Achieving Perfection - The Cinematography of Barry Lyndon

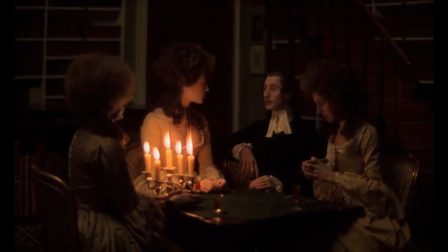7:53 We had a bit of ambience bounce off the seat to bring it up because the four candles or five candles you see,
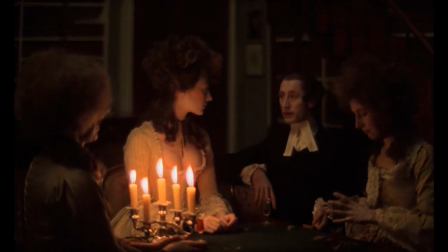8:01 behind them were 20 candles in a film can. but you don't see them you've
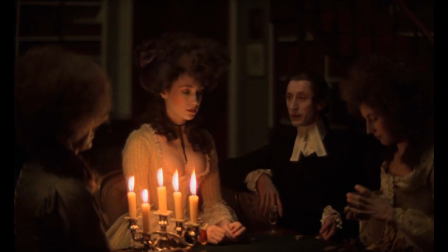8:06 been sold that idea that the candles are flickering they are lighting it but there's a bit
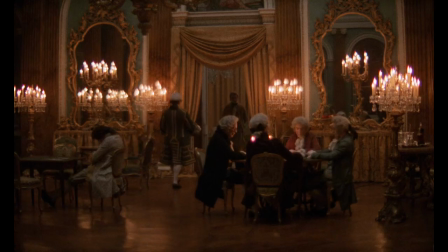8:12 of backup there Lou had this idea of pointing reflectors to the ceiling of these rather stately homes because we want to burn the place down there's quite a lot of smoke produced from these candles and a fair amount of heat you have to be careful and there was not a set built on
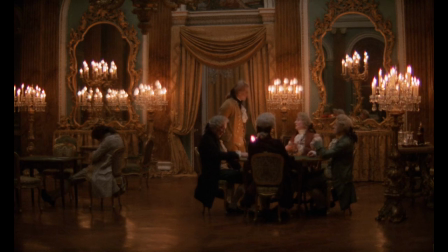8:26 that movie there are all real locations priceless locations often open to the public every day but that ambient
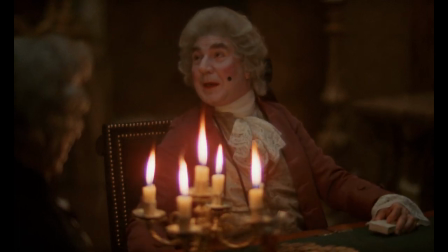8:32 light was reflected back into the set itself there's still a semblance of some illumination in the background so you're still
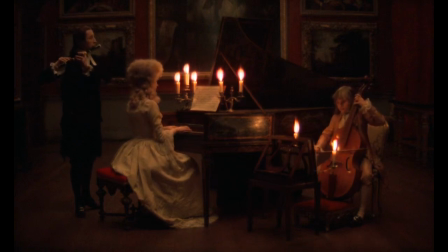8:39 reading the wallpaper the texture of the door the paint the carpets the ceiling the whole the whole thing is there recorded
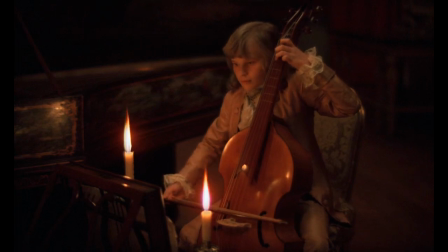8:46 at a very low level but conceivably real enough to believe that it looked real scenes
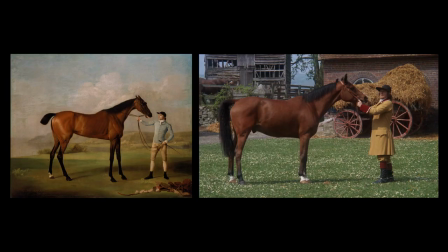8:58 were constructed from paintings when i say paintings setups
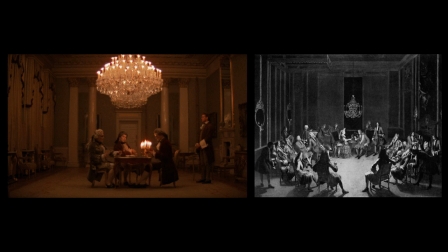9:04 setups themselves were constructed from paintings or drawings of that period
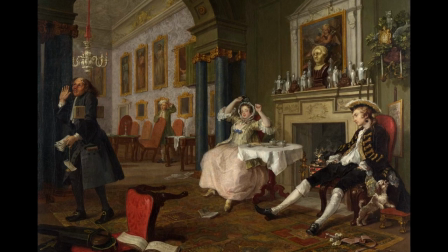9:08 he would say you see this picture and he said that's it i said well that's where they should
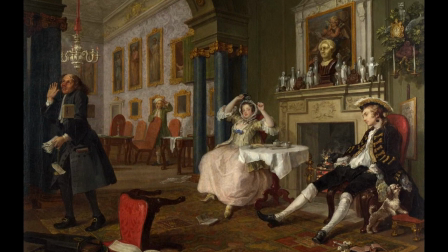9:13 sit so light will come from there and he said that's okay okay and we'll try
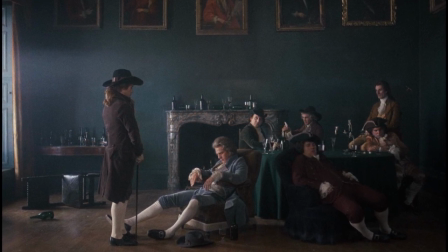9:18 that lots of the scenes were shot with the source of light coming from the windows the whole picture was shot
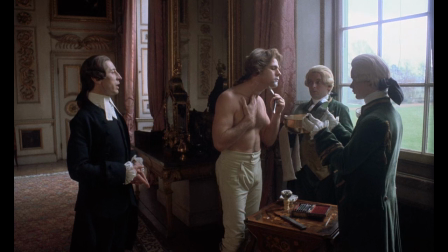9:27 during the winter was that's too short a day so we would start with the sun because most buildings that we shot in They were designed and built in those days so that they
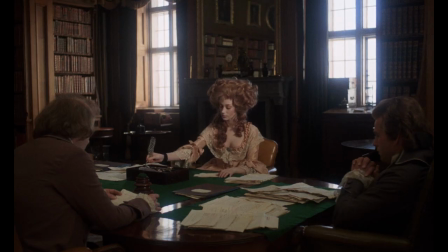9:36 get the maximum light shining through the windows. When the light began to fail, then we could switch on our artificial light and continue shooting.
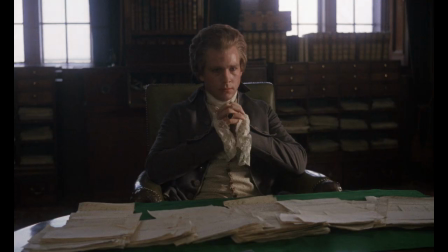9:45 So you cheat the source. You sell the idea of how the light's going to be.
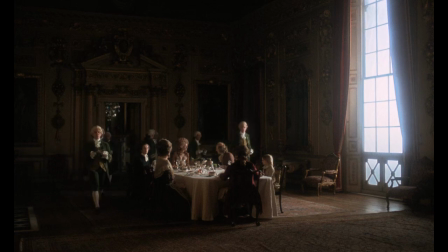9:49 And it would look like natural light, but there would be paper frames and mini-brutes behind it so that there's soft light source coming through.
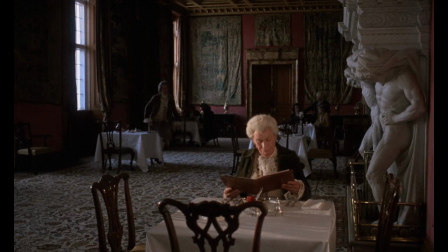9:58 Or if you didn't like that, you could take them out and you had hard lights there as well. a different light source completely, great big arc lights.
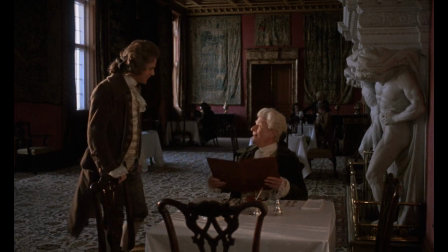10:06 So it was never really natural light. It looked like natural light.
Hello. I see you're alone. Why don't you come over and join me? Oh, well, thank you, Barry. You're very kind.
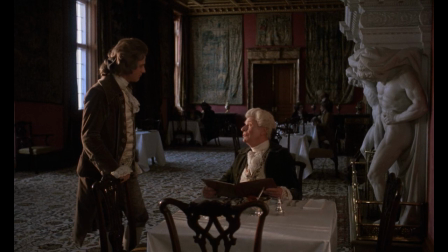10:17 But I'm expecting someone to join me soon.
I went to the barn where they're the jewel, right? So he said, go and have a look at the barn and see what you think. So I went to the barn, and there's 28 holes in the wall.
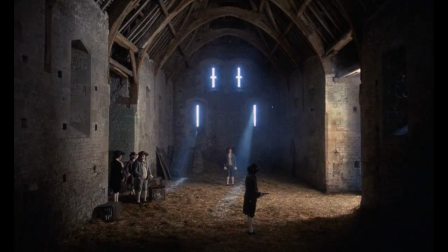10:33 They're all round. So he said, what do you think? I said, well, I think behind Ryan is the same both ends, right?
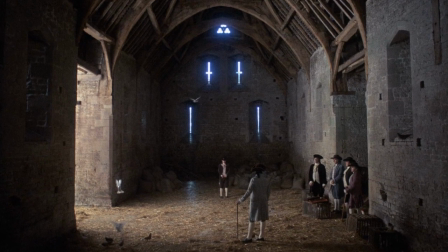10:41 Right? And round there are 28 holes. So I said, I'm going to put a light through every window. It's like that. Arc lamp. So if you want to show off the light, you can have it. I was just lucky. I came up with the right answers. but i think most of the places we went to that was quite that was all right easy easy peasy really
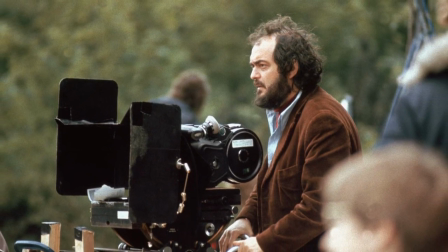11:06 because stanley he understood photography he had so much camera gear i mean john said to me once
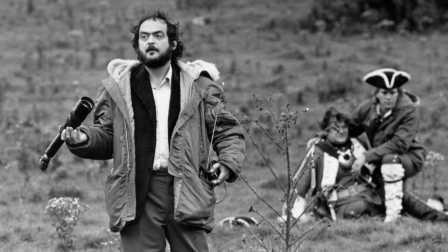11:13 stanley would have made a very good cameraman you know he has a little sort of viewfinder so the lens you're doing the movie on before that scene
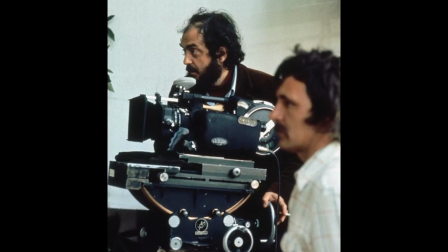11:21 would be attached to the viewfinder and to have the correct format the ground glass was marked up the same as the taking camera so basically you
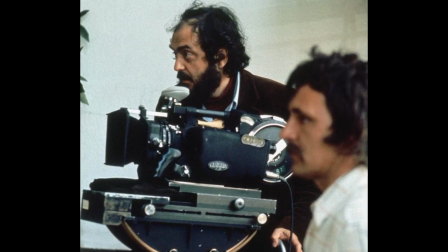11:29 were getting the camera positioned exactly engine who would know if it wasn't the same height but him he would he would operate a lot himself
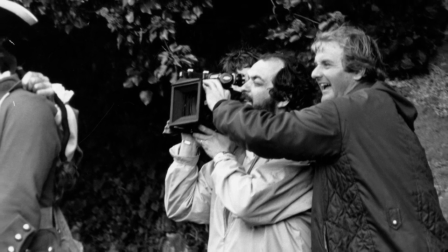11:36 rolin he did most of i think he does a lot when it's handheld he likes to do it himself because he can see it himself he can see
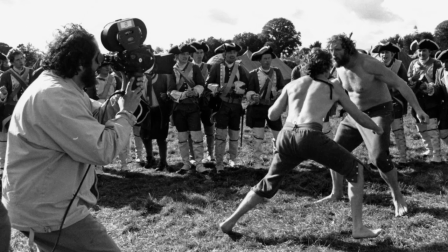11:44 the results especially on handheld the araflex was designed to hold in a certain way i mean that's
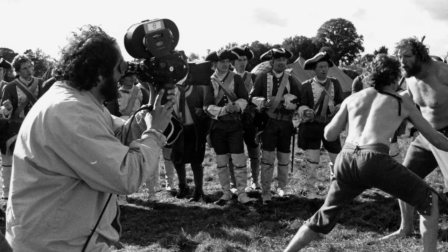11:50 way it was designed but he found a way of holding it which you might say is a kind of um